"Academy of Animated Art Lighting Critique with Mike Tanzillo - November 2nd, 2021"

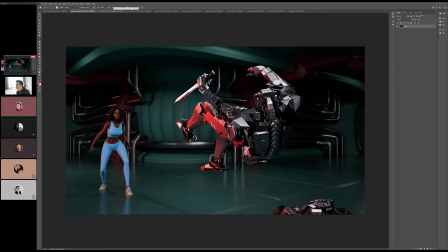And I also changed the lights of just like the scene a little bit to add a little bit more like
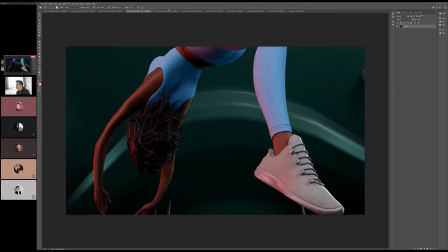variety, I guess. Like the lights at the top are brighter, and then I added like some more darkness as well. Cool. I think the structure is starting to come into place. I think that overall, I think we could push the lights in the middle a little bit stronger.
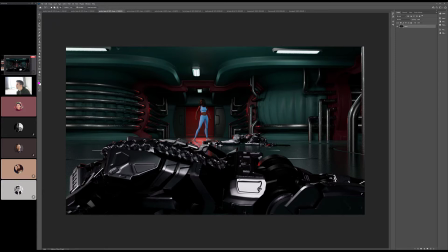Let me just do this real quick. Just see. So like you mean on the character or like on their influence on the scene. Let me just do this real quick, and then we'll see what this looks like.
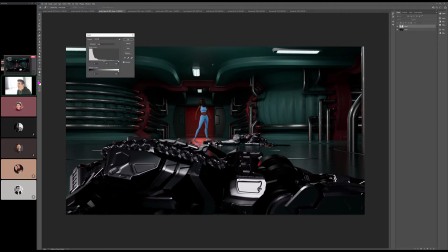So basically, if we took this section, because it's like we've got a lot of dark values, but not too much in the brights. I think we can push up this section in the middle, as if there was more light coming down from here,
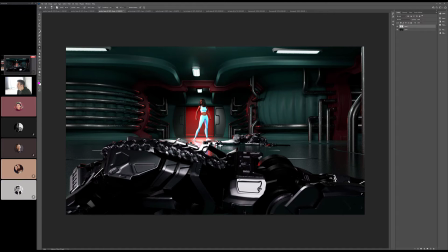So these like, it really does feel like these lights are illuminating the walkway between these spaces. So it'd be like from here and then, excuse me, and then over this way and then over this way. You know what I mean? Like, cause, and even coming down this way.
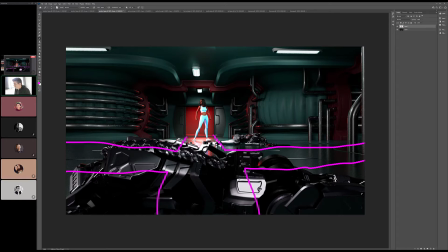Cause you can imagine in this place like this, that the way that people would design it was they would want to illuminate the path that people travel along. And I think that by highlighting that and we can, cause then we can keep these edges as like a little bit darker.
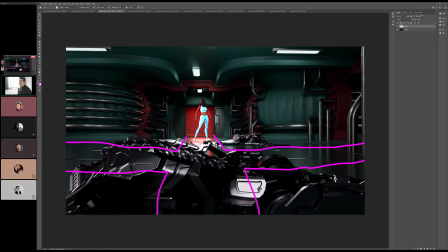It can really kind of highlight the areas of action in the middle. And actually this robot could get a little brighter too then, being so far in the foreground. Does that make sense? Mm-hmm. Yeah. Because I think because that was one thing when I was looking at it, I was like, I really just want to like,
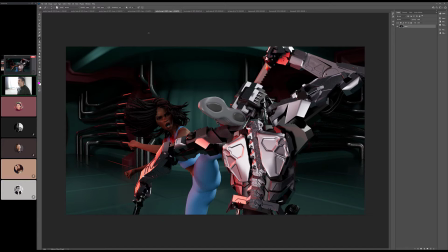because usually you're actually in a good spot, because usually what happens is
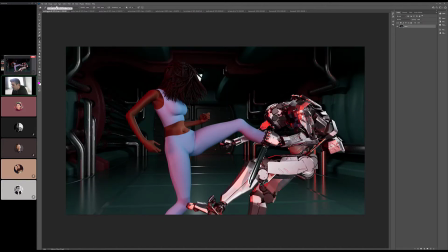you will build the lighting for a scene based on like reality, right? Like there's skylight outside that's probably a third the intensity of the key light, and then you've got these lights kind of coming down, and that's what you've got so far.
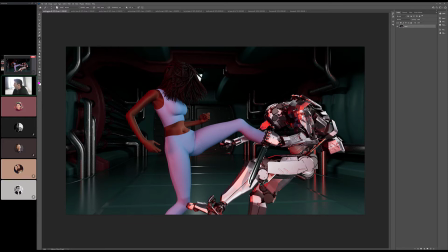You've got probably what this would really look like, and then which is accurate and it feels cohesive, but it also isn't as dynamic as we probably want a fight scene to be. So now it's a matter of like goosing it up a little bit. What happens a lot
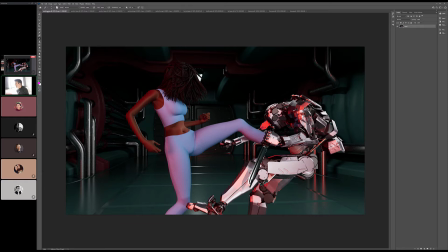in CG is you go straight for like the dynamic stuff, and you kind of completely swing and miss, and you completely forget about the reality.
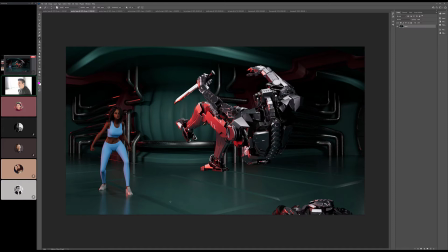And so you just have like really dynamic lighting that doesn't really feel cohesive, and everything kind of feels disjointed.
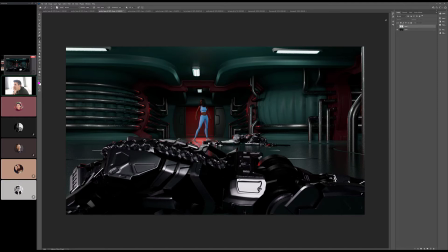So you've done a really good job of getting things looking together and nice. It's just a matter of now boosting some of these areas that we want to see more of.
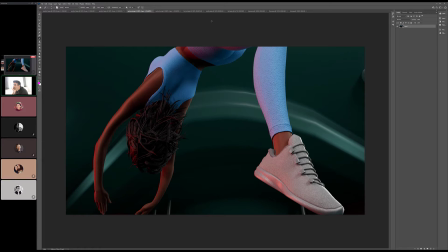So yeah, so I would do that. Like just start there and see where that takes us, because that top down light will create more rim on her, and as she's jumping,
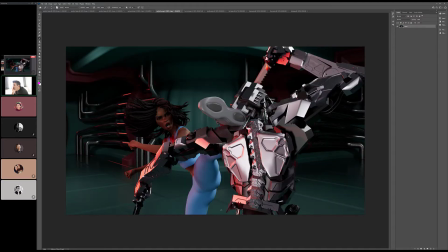really kind of help zero in on this and help separate these characters off in the background a little bit more. Okay. Yeah, good stuff. Anybody else have any thoughts before we move on? Yeah, very cool.
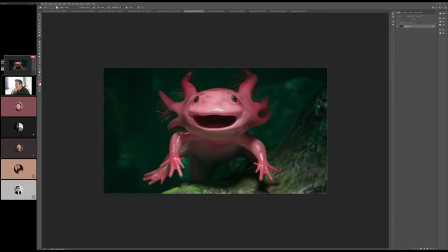All right, Forrest. Yeah, I think the saturation point looks a lot better. I think the character's looking really good. I like the amount of spec on him as a whole. It might be a little bit too much in the hands here, but I think the spec is good.
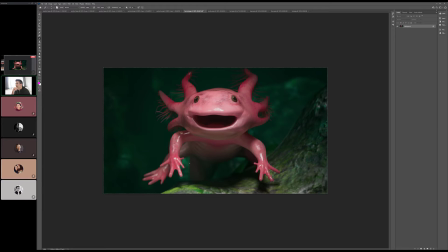And then we were kind of talking about sprinkling in the saturation a little bit, and I think it's looking really good. There are a couple points I would tone it down. I would tone down the saturation just a little bit up under like whatever the area between his belly and her neck is, like right in here.
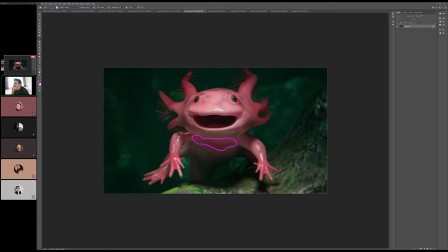I would tone that down, and then see if you can. Although there is some splotchiness in there, that's nice. It's nice and saturated right around the eyes. You know what? Never. I was gonna say a second thing, but ignore that. I think it's just a matter of toning this down, and then maybe a little bit of toning down in between the fingers. That's a little bit like super saturated in there, so I would pull that back just a touch.
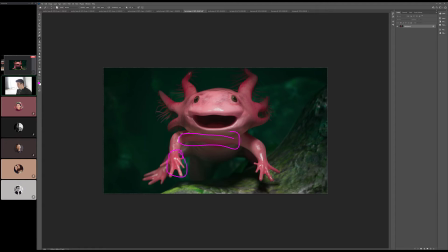But overall, this is looking really good, and I even think that you can go a little brighter with the eye-dings too. Maybe not that bright, but
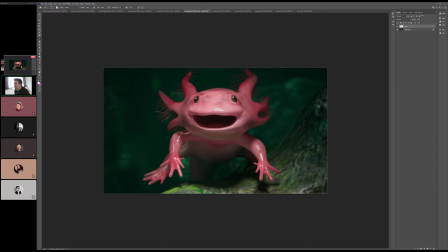I think you can make them pop a little bit more, just because, again, the actual cuteness of this character. Like something even brighter like that.
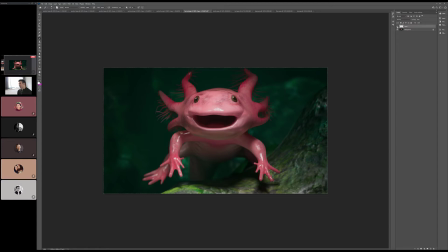Just because this character can support more happy eye-dings just through his facial expression. This guy is tough to light straight on, and you did a really good job. So, any other thoughts on this one?
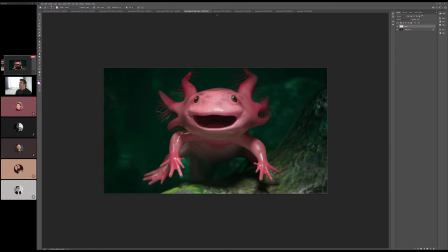Yeah, really nice balance with the background too. All right, Justin, how you feeling about this?
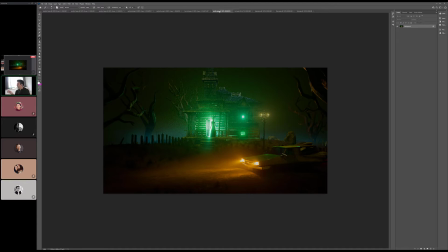Sorry I missed you yesterday. I skipped you because you weren't live, and then I meant to go back and I forgot. No problem. But I think this is looking really good. You got the note on darkening the left side back there. I think that looks good. We got the green on the tree back there. This haze. I did blue. I don't know.
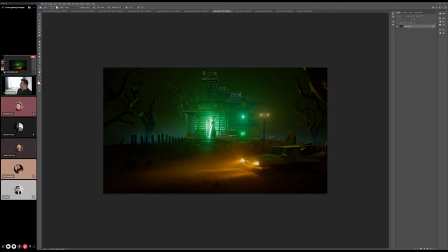I tried to match some Ghostbuster reference. I think so. There's kind of what happens in films like this is when you're designing the color scheme. There's kind of like, because what's starting to happen here is, even though we don't see a character in the car, we know that there's a human being in the car.
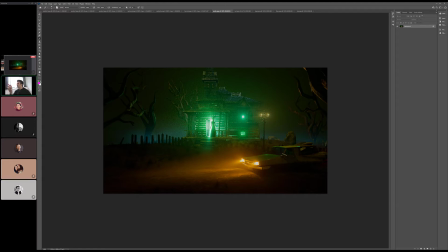I don't know why we know that. I didn't know why we know that, but there's no indication of that other than the color of the light. So everything in the scene that's influenced by humanity and the world is going to be kind of this yellow-orange color.
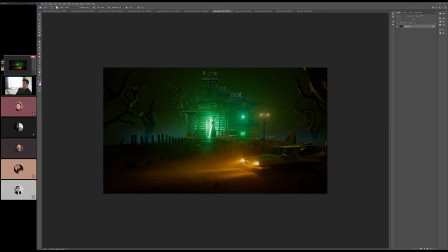Anything that's like the otherly world stuff, the creepy, spooky stuff, the spookies, that's all going to be green. So what I think we should do with that haze color is determine is like, is that in the realm of the spooky or is that in the realm of humanity? And if it's in the, I think it's in the realm with the spookies.
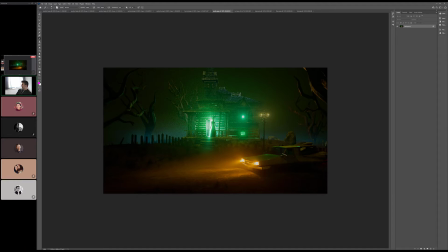So I think we should push that into that color palette a little bit, because I think that's where it should go. Because I think in reality it would probably be a little bluer, but I think for the mood of this scene it should go into the green space.
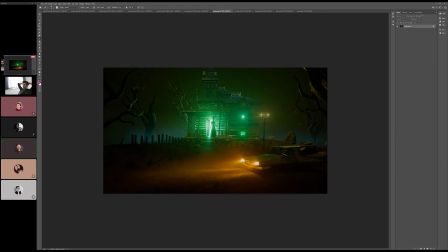Yeah, that's a good idea. What value do you think that should kind of fall into within the greens that I have there? I think it should fall a little bit off the saturation that you're seeing, because imagine like
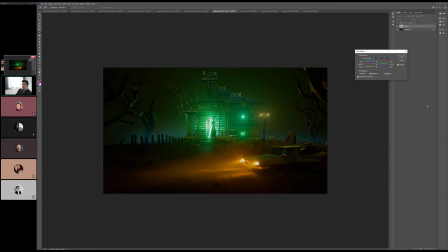what we're seeing here in the center is the main, is like the strongest the greens will ever get. It's like the source of the green, and then outside of that it can begin to kind of fade. So I'm thinking,
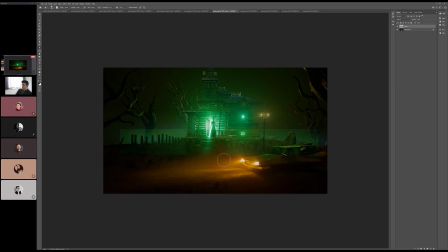like if it was kind of, let's see how this plays. It's a little bit saturated, but it just pulls back. Hey, Mike, I have a question. Yeah.
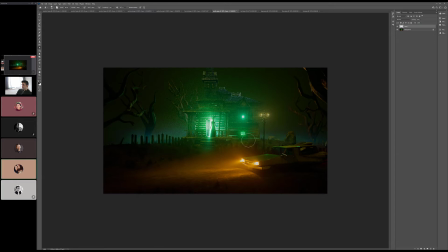So if we're pushing more green into the fog, then the only kind of moonlight colored spot, I guess, is going to be like on the roof. Yeah. Should there be more maybe moonlight on the trees or something, just so it's not like that one patch is blue and everything else is either green or yellow?
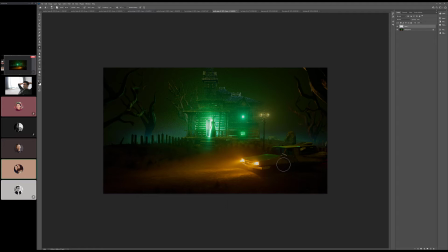Or just get rid of that patch of moonlight. I don't know. The other thing you could do is shift that a little bit towards the green side too. Yeah, because the house seems kind of bright with all the light, either in like the top of the house seems really bright for where all the light sources are coming from.
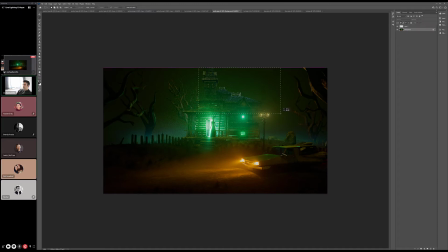Yeah, I see what you're saying. That's a fair point. Let's see. So to get back to the haze, yeah.